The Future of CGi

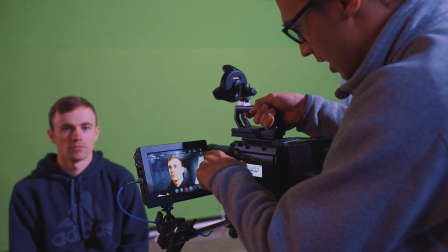We're going to match the cut of the scene, and currently how it's working is that the sun coming from that direction but these little fill lights
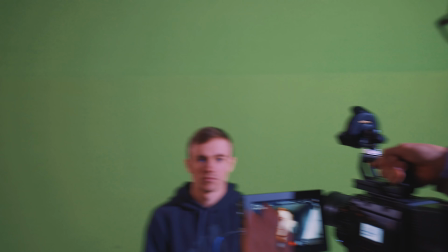we have going on right here on the side of his face are really lighting them up too much makes it look like it's a studio setup this
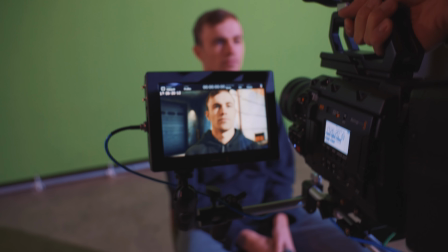right here looks perfect it looks real and we'll probably shoot it for cinematography side we'll probably shoot it with this direction of lighting the
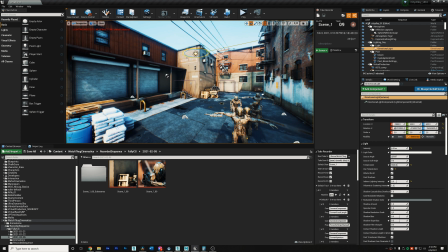only thing we're baking in with the lighting is the lighting in our footage here we can adjust any lighting in the scene after the fact that's what's amazing with
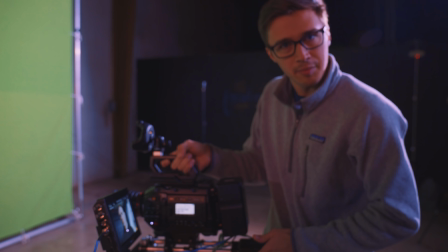this we've got something that looks really We're gonna try to record a little scene.
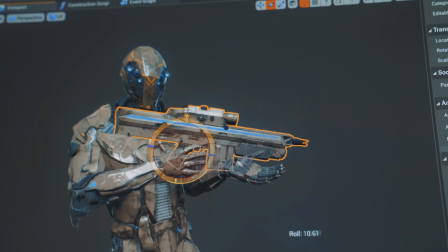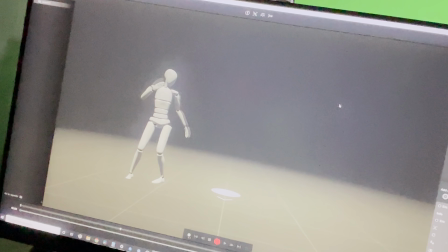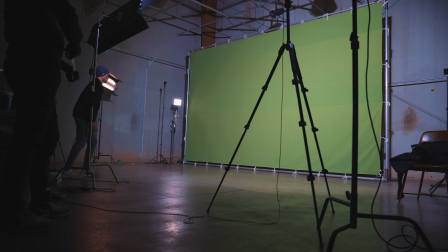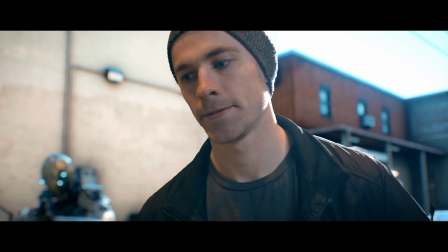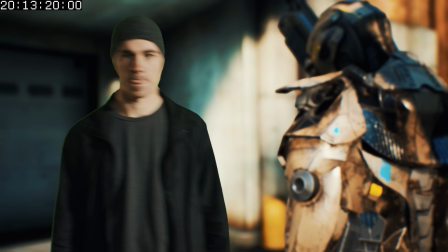All right, so here we got the virtual camera set up, and you can see I've got Brendan over here.
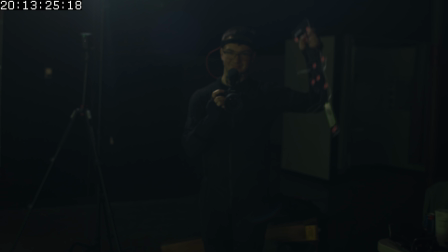He's recording us. He literally is the motion capture man. Raise your arm up real quick, Brendan.
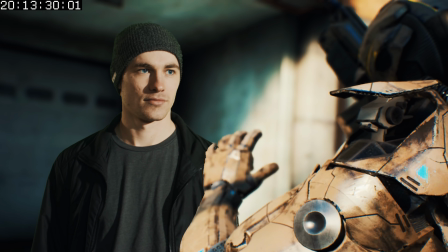There you go. And I'm recording live and keen. Dude, I seriously can't get over how cool this is. And you might think that a supercomputer is needed to run this, but we literally ran the entire thing on a laptop. This is a Dell Precision 7750 workstation, and it's packed with everything we needed to run the sequence in real time. Included in this thing is an RTX NVIDIA Quadro card, so we were able to have realistic ray tracing effects in this project.
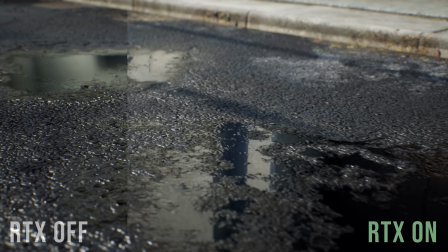Ray tracing unlocked beautiful reflections, bounce lighting, and translucency, all in this project. All on a laptop that's a small form factor. We show up with this laptop, we leave with the laptop. And this has been huge for us because we've never had this much tech jammed into this small of a form factor to be able to work without sacrificing quality. So production like this would normally take weeks to months to do something of this level. Now, for post, there's not actually that much. A lot of that work is front-loaded into pre-production where we prepare our assets and get everything ready to shoot. But the advantage of that is that when we're on set, we're able to see everything live and make those little tweaks that we want to there in camera basically.
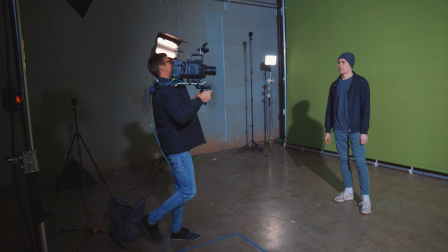Now this opens up a lot of opportunity that we didn't have before. For instance, say Sam is directing this and decides the robot doesn't look angry enough.
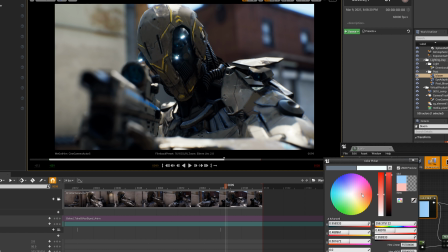We have total flexibility. Here you can see us just switching the colors of the eyes to something a little more angry. All on the fly and the new asset is ready to go. So we're using green screen so post production is pretty much just us going in and refining that key. Now a lot of people are actually skipping this step by just instead of a green screen using LED panels so they're capturing this scene completely live in camera at this point.
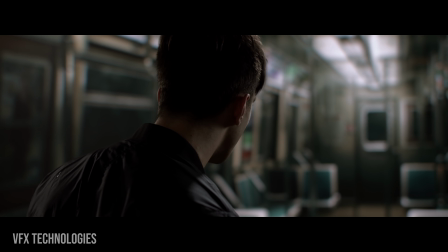Now the LED panels are really cool because in addition to just having that background they're also providing lighting to your subjects. Now the obvious disadvantage to the LED screens is you don't have the ability to really fix it in post the same way you would with the green screen plate.
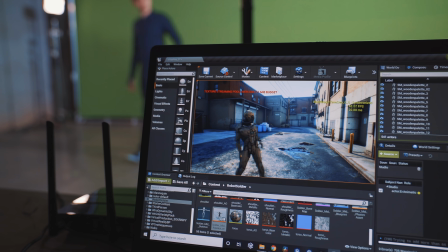But overall all this tech is going towards making things far faster and far easier to make some really awesome content. So there you have it. Technology is absolutely changing filmmaking and it's making our content better for you guys. So be sure to click that bell to be updated on that new content because you're not gonna want to miss it. Also, did we mention that we're on Discord?
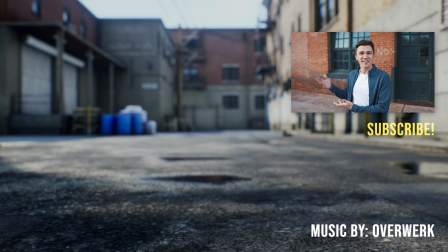Join that. It's a little awkward in the end card. Here. It's over. The video's over.